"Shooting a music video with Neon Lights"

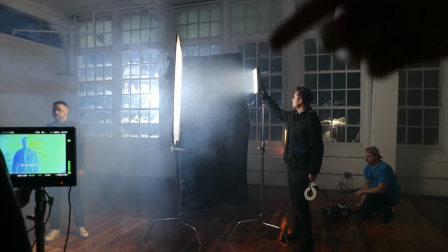They're shooting in hitting his backlight We've set up an Astra 1x1 panel to daylight going through a 4x silk with a
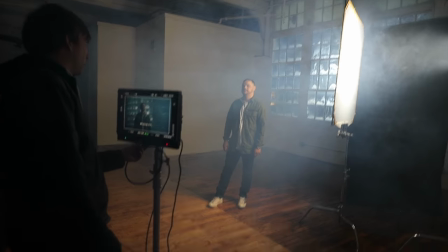big black floppy just to block it off the back there hitting our talent right there Right now we're just figuring out the angle that we want him to look at when we're
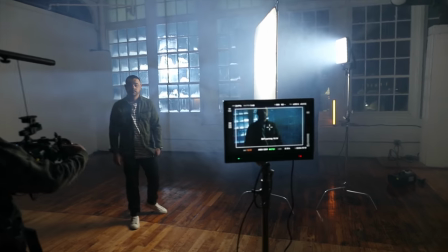shooting that direction. This is what it's looking like.
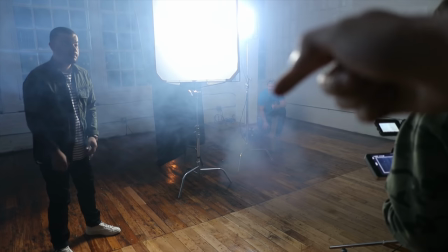And of course we got to keep adding in fog.
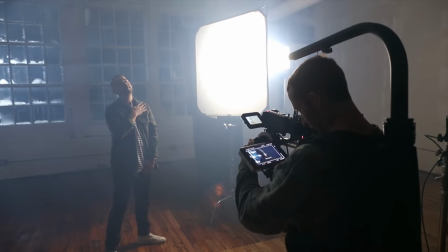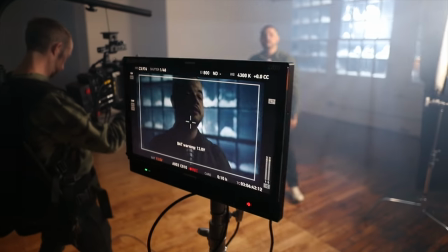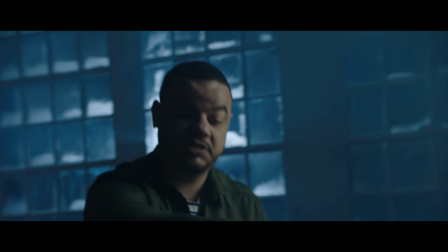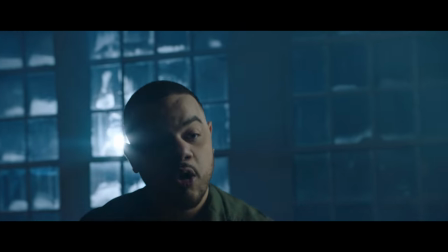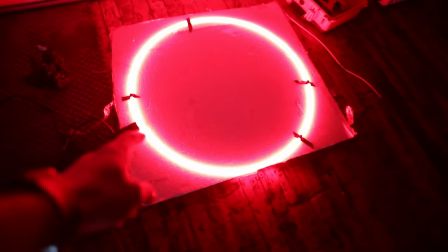So this is our next lighting prop. It's a neon tube.
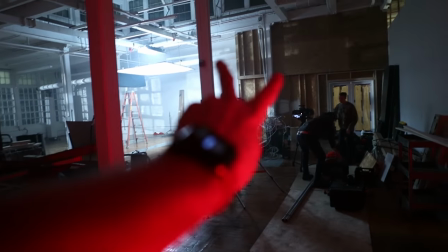Pretty sweet. We're gonna set it up in between these two bars here. We're getting ready to lower this.
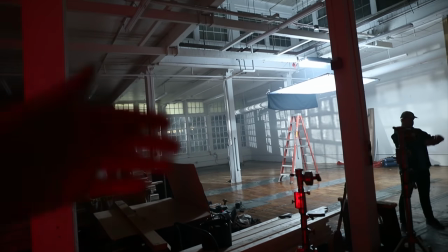The other quasars are out. So the backlight I'm coming in hitting that with fog on it.
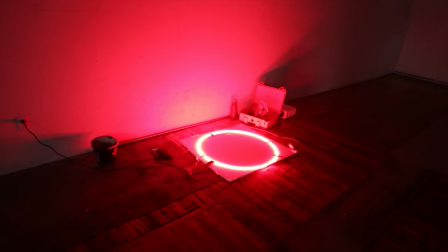Should be pretty cool.
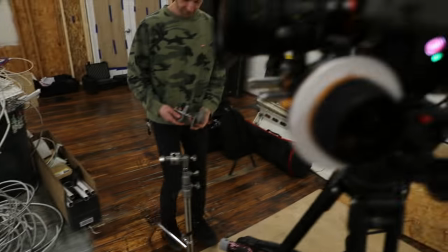So right now we're just adjusting the height of this red ring which you can sort of see right here.
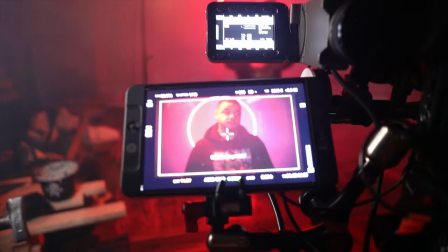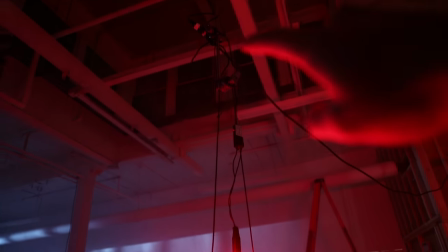So for this shot that we're doing right here we have the neon circle right here and we're just
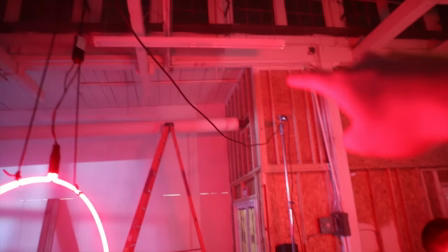hanging that from the joist up above and running power over here and then back down to the outlet.
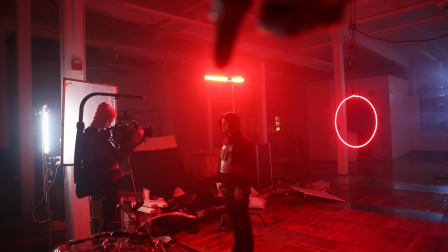We have a two-foot quasar with red gels on it and that's just wrapping around this red light motivating from the neon circle.
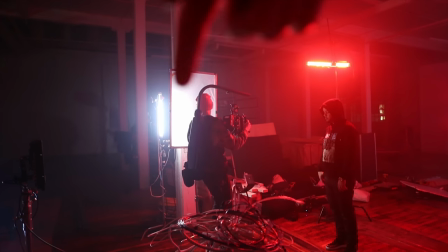We have a two-foot quasar over here shooting through a 2x3 silk which Kyle
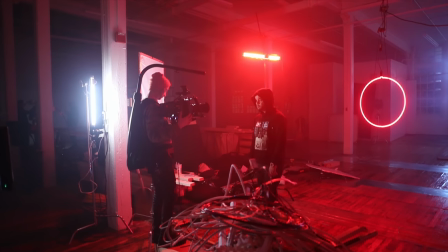is moving right there and that's just wrapping a little bit of white light around on his face and filling in the right side.
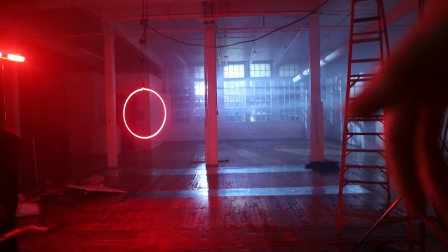And then in the back here we have the hive shooting through giving us those rays from the haze that we're putting in and giving us a really cool atmosphere.
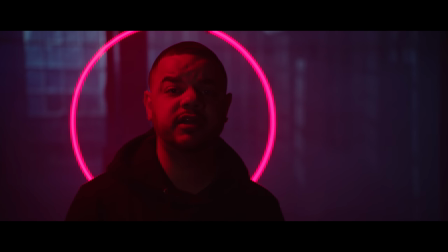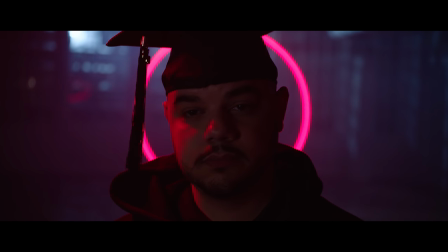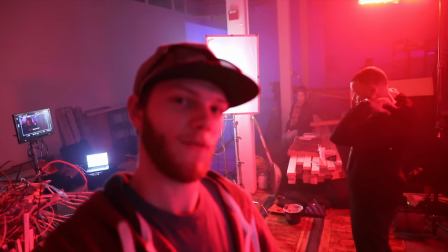We're just grabbing some quick pickup shots or some inserts during the performances and we're setting up the projector stuff way over there. You might be able to see a little blue light. We're going to try it into this window, see if we can get some cool light on the cross beams. But if that doesn't work, we're going to flip around and shoot it on this white wall. He's going to be standing in the center performing on it. So this is almost set up. We're about to turn house lights off and then do this last setup.
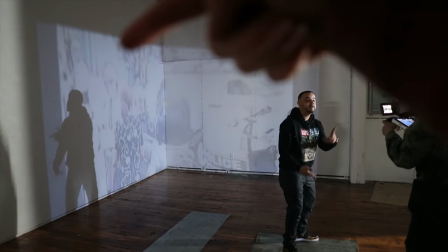So for this one, we have him standing right here and then we have the projector shining from his right side to get the shadow on the left wall.
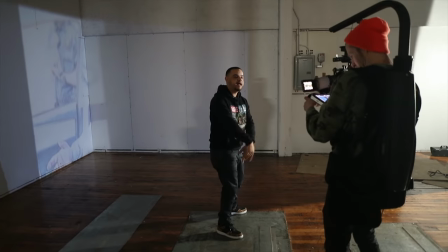And then we're shooting back towards the right wall to get rid of the shadow in the shot.
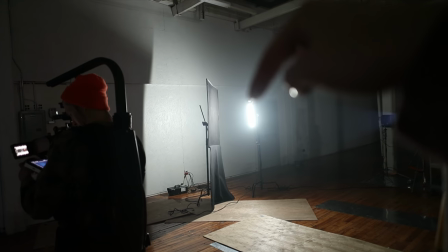And then over here we have a two-foot quasar for his key light with a black floppy just blocking the light off the back wall.
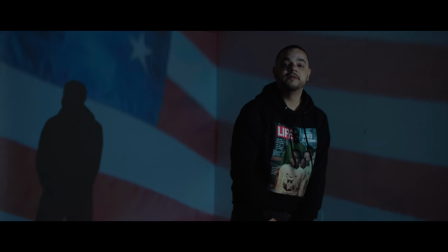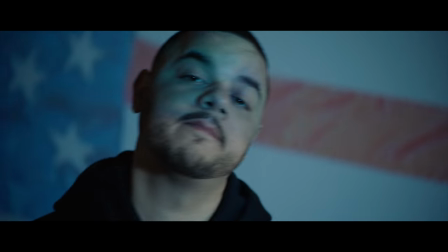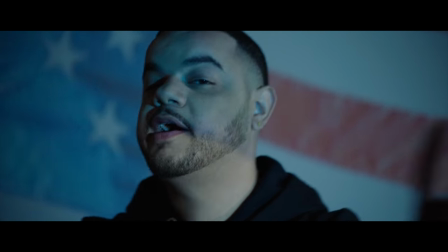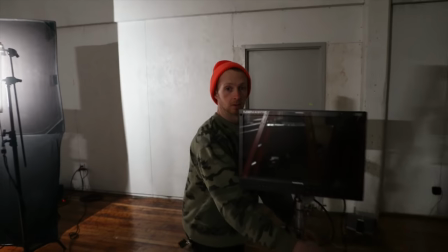Hey, Kyle, you wanna say it? That's a wrap. Now that's a wrap like saran, baby. I just got home, my camera died right after that last shot. It's about midnight right now, so I'm getting ready to head to sleep. If you guys wanna learn more about any of the gear that we use, there will be links in the description below, so definitely go and check all of that out. And if you enjoyed this video and wanna see more just like it, make sure you hit that thumbs up button. Also, subscribe for new videos every week, and I'll see you in the next one.